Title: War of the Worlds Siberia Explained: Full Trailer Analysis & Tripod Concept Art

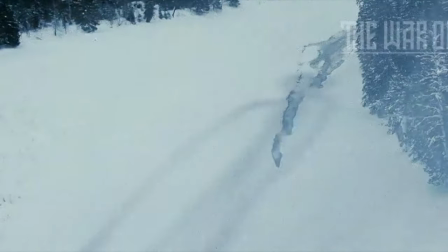[8:12]
And I really like the way they animated the movement here, it just looks really creepy, heavy and thumping, yet smooth and alien, you know?
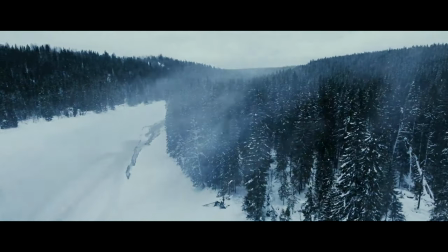[8:20]
It just looks really good. Imagine being in this location and there's like massive tripods going about the forests and the snow and whatever.
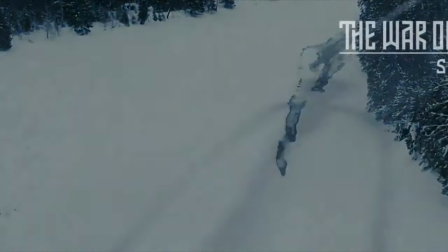[8:28]
It's going to be pretty spectacular, I think.
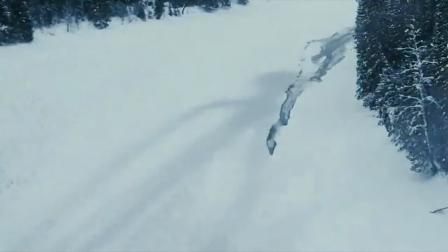[8:31]
Looking at the shadow, it kind of looks a bit like the tripod has four legs, but I'm pretty sure that's just the dangling tentacles.
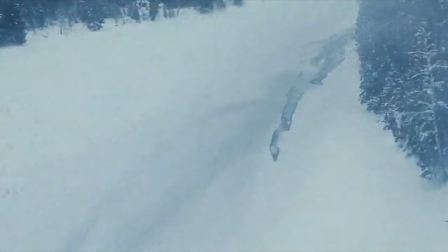[8:38]
I believe this design will have relatively thick tentacles, at least that's just going by the website for the game, which is done really nicely. You've got these sort of what I assume to be concept art, but they're animated to use as the background,
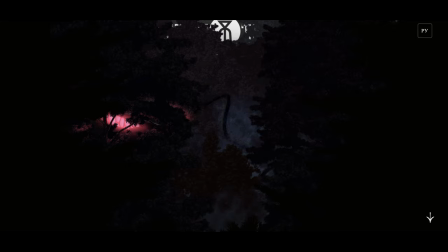[8:53]
including showing a tripod, or at least its head, and its pipe-like tentacles waving about, hidden behind trees. Extracting these individual images and putting them together and brightening
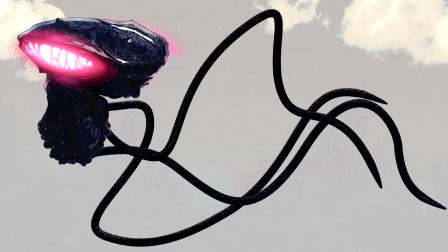[9:06]
them up a bit reveals more of what this design would possibly look like.
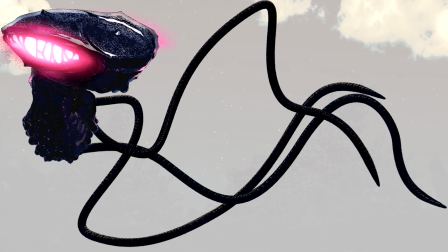[9:11]
It's quite unusual, I think, and the black colour is also gonna be quite different as well.
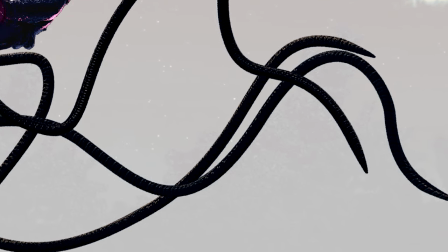[9:17]
It kind of looks like wet leather, but I think it somehow adds to the organic feeling of it,
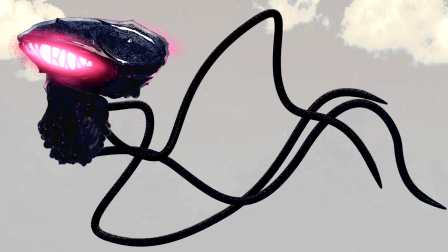[9:23]
which is enhanced by the slimy looking tentacles, and also the tripod seems to have a egg sac,
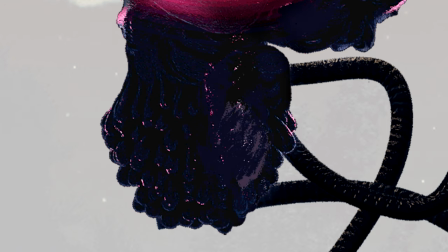[9:29]
or some kind of component that resembles such a thing, dangling down from its head.
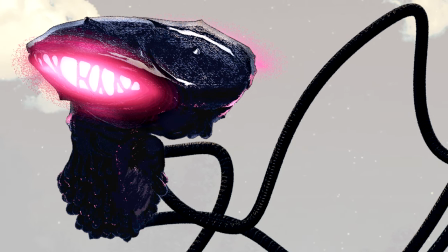[9:35]
Which is interesting. It'll be fascinating to find out if this part of it will serve any purpose in the game,
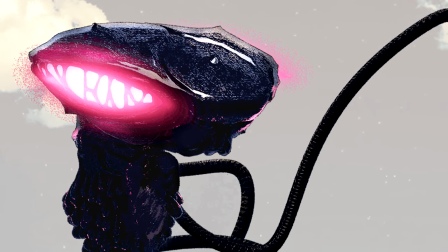[9:42]
or whether it's just there to make it look a little more disgusting and creepy. Of course,
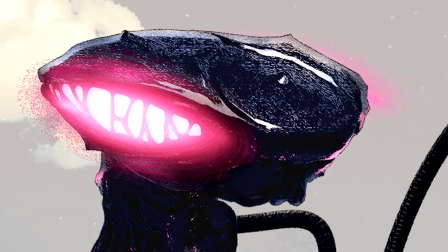[9:47]
I think the most notable feature of it that can be seen here is the two presumably pulsating pink glowy bits.
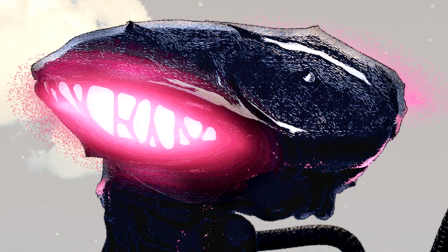[9:54]
Kind of reminds me of a brain. Not counting these parts, it looks to me like this rendition won't have any kind of substitute for eyes,
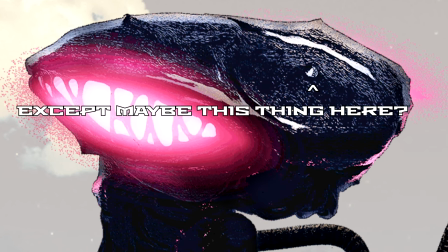[10:03]
as most depictions seem to for some reason.
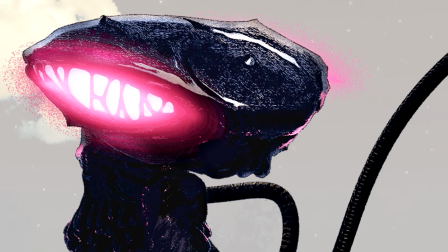[10:06]
And if that's the case, I think again, it'll really add to the utterly alien nature of this machine.
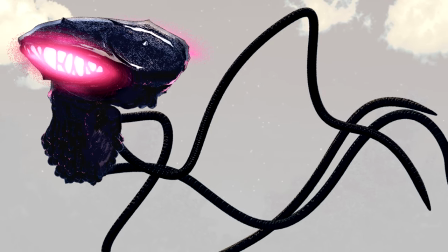[10:12]
Actually, I just realised, this whole design, the colour, the head, the egg sac, it all very much reminds me of the Xenomorph from Alien.
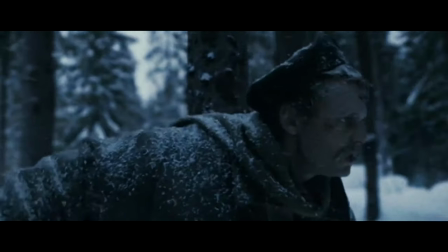[10:21]
Which is really interesting, because you can actually hear the tripod make a noise at the end of the trailer,
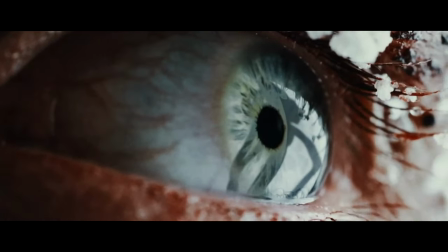[10:27]
and when I first noticed the noise, it reminded me of like either the Alien or the Predator.
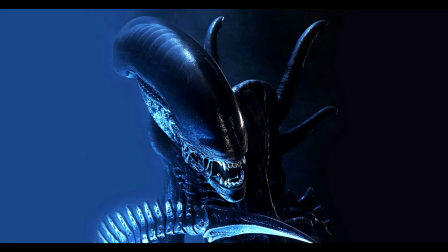[10:35]
So I wouldn't be surprised if that is an inspiration for it. The fighting machine is also represented on the logo of the War of the Worlds Siberia.
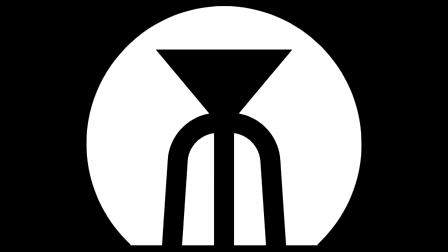[10:45]
It's just this very basic symbol with a simplified tripod. I think it's very effective, very ominous,
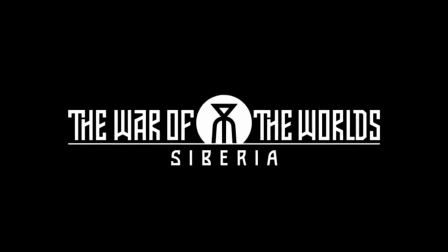[10:52]
and I think it's meant to be in line with like the sort of Russian font too, and matching that kind of Cyrillic style.
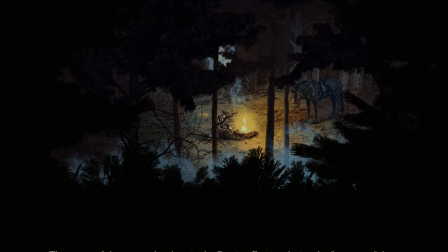[10:59]
On the website there's more art showing presumably a soldier around a campfire with his horse, which looks pretty good, and it finishes off with some text that includes further information regarding the project, saying,
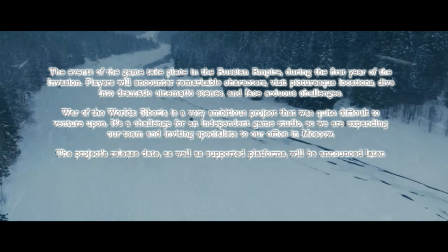[11:13]
"The events of the game take place in the Russian Empire during the first year of the invasion.
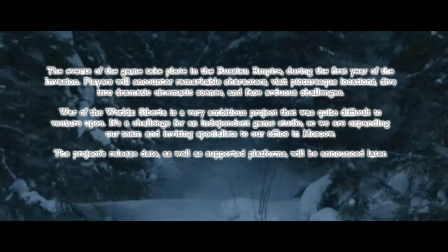[11:19]
Players will encounter remarkable characters, visit picturesque locations,
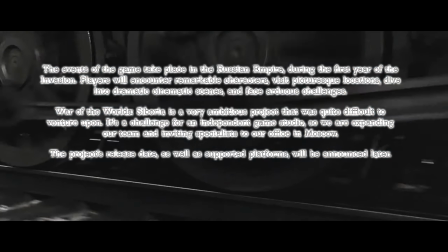[11:23]
dive into dramatic cinematic scenes, and face arduous challenges."
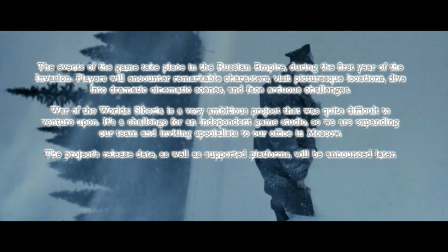[11:28]
War of the Worlds Siberia is a very ambitious project that was quite difficult to venture upon.
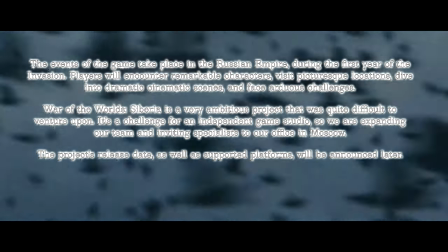[11:35]
It's a challenge for an independent game studio, so we are expanding our team and inviting specialists to our office in Moscow.
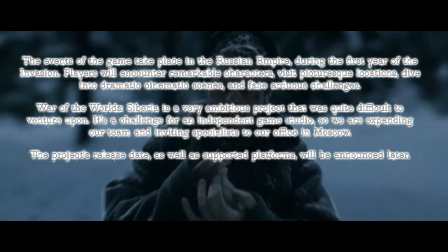[11:43]
This project's release date, as well as supported platforms, will be announced later.
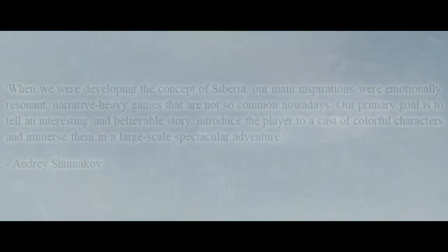[11:48]
The game's producer, Andrei Shumakov, added, "When we were developing the concept of Siberia,
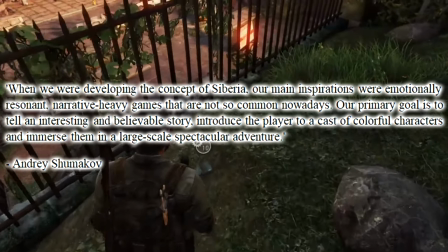[11:54]
our main inspirations were emotionally resonant, narrative-heavy games that are not so common nowadays.
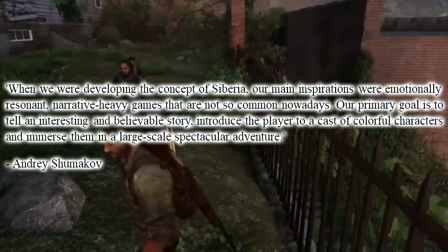[12:01]
Our primary goal is to tell an interesting and believable story,
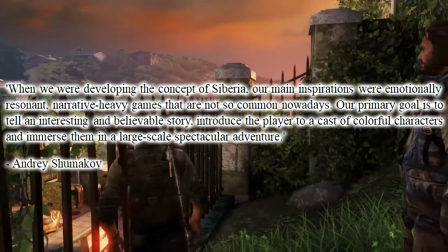[12:06]
introduce the player to a cast of colourful characters, and immerse them in a large-scale, spectacular adventure."